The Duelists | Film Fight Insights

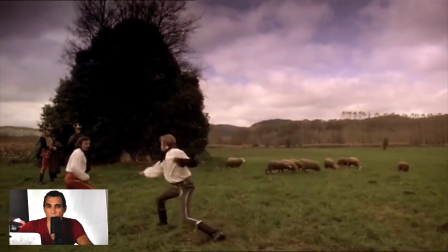it didn't really if you look closely it didn't really look like he thrust stabbed at him but the reaction from Carradine did
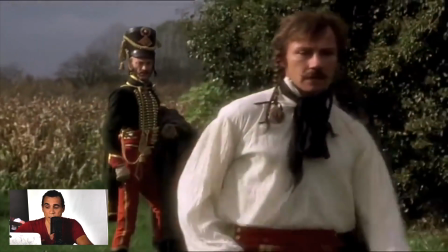when he walks away and he has a little blood on there the audience and says oh he got cut what i love about what harvey keitel does here is he actually
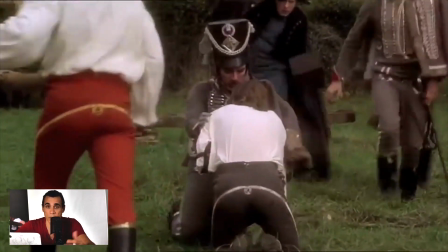walks up to garrity picks up his sword and says here take this would you we've got to continue this fight and he's willing and he wants to continue the fight which
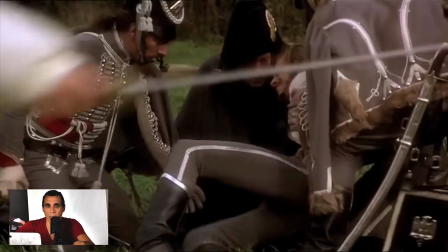then lends to the central theme of the movie which is i need to be killed to kill or be killed the third and final fight which is again something interesting i i really enjoyed it because
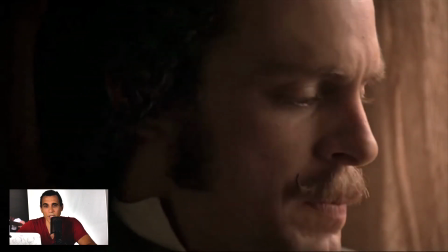it came out of a thought process you know this time what um
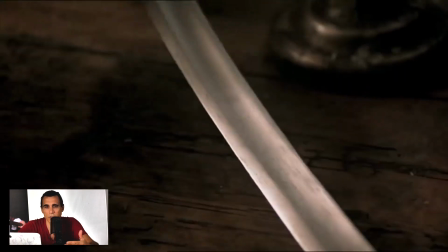uh ridley scott did was he put the
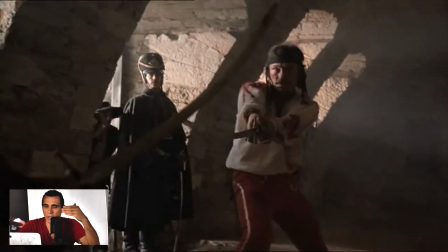fight in the man's mind first thinking about it and then suddenly you cut into it and you're in
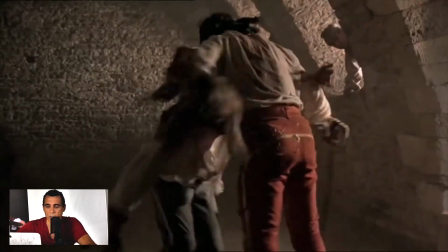the middle of it you're all they're already bloodied they're already tired they're exhausted they're they've been slamming each other against the walls and on the ground and when you
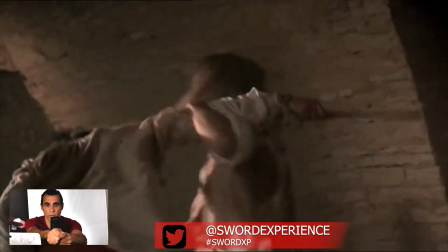see even harvey keitel's movement his hands are are straight out this way rather than slightly bent which is a technical thing i would look
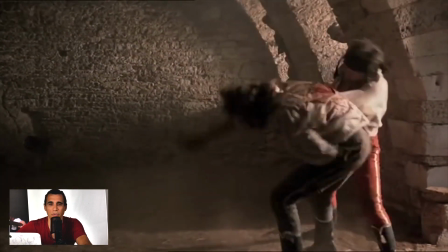at but um the way that they're flailing each other they're kneeling kneeing each other
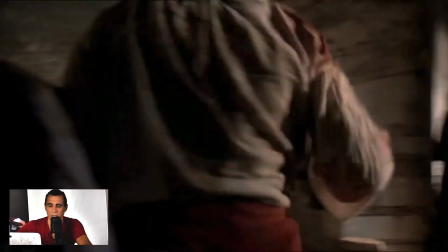they're they're throwing dust in each other's faces that the parries are awkward the the cuts are
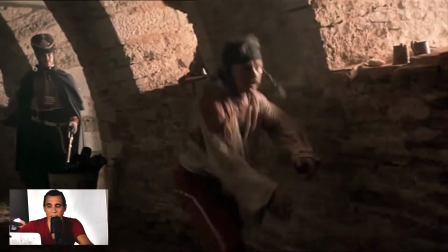awkward shows you that even in this particular fight this type
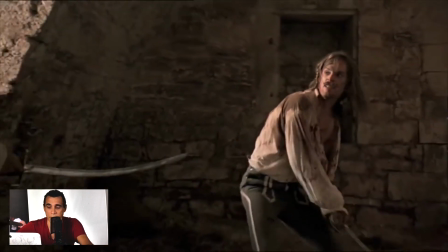of fight probably would have gone on like this where it was
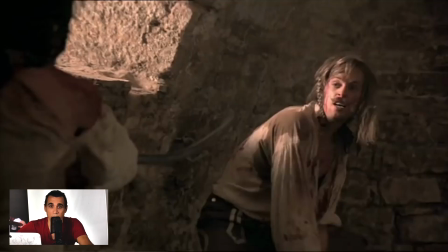totally exhausting. Carradine can hardly hold up his weapon at this particular point.
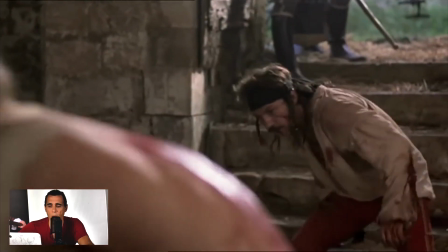Here as you can see some of the parries they're just wild. They're wild slashes from both of them.
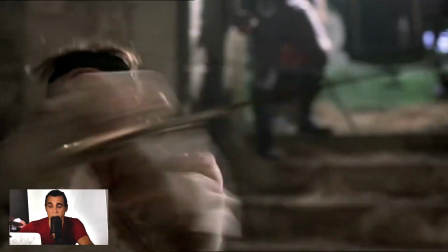They're falling over. I'm guessing that they did the same things several times
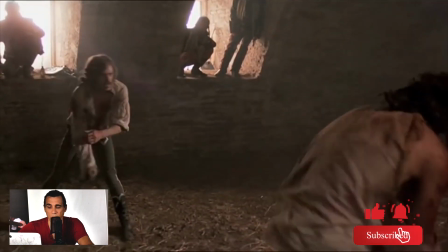and yet even when you know Dupont gets cut
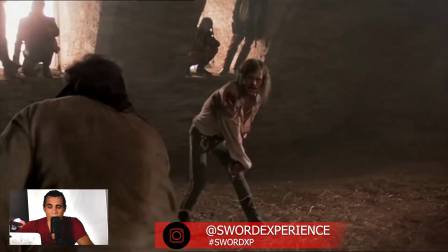the wait happens now right after this point this is where I see some of the choreography
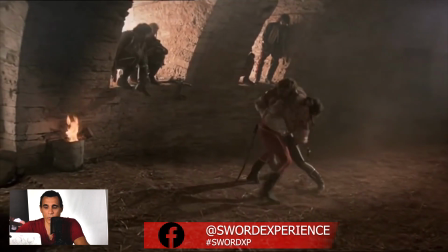happen and eventually the seconds and everybody else had to literally pry them apart because this fight was going
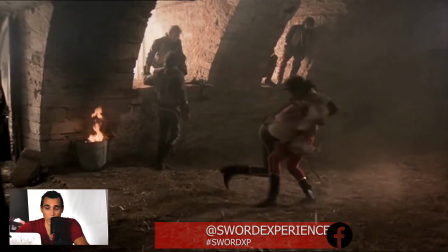nowhere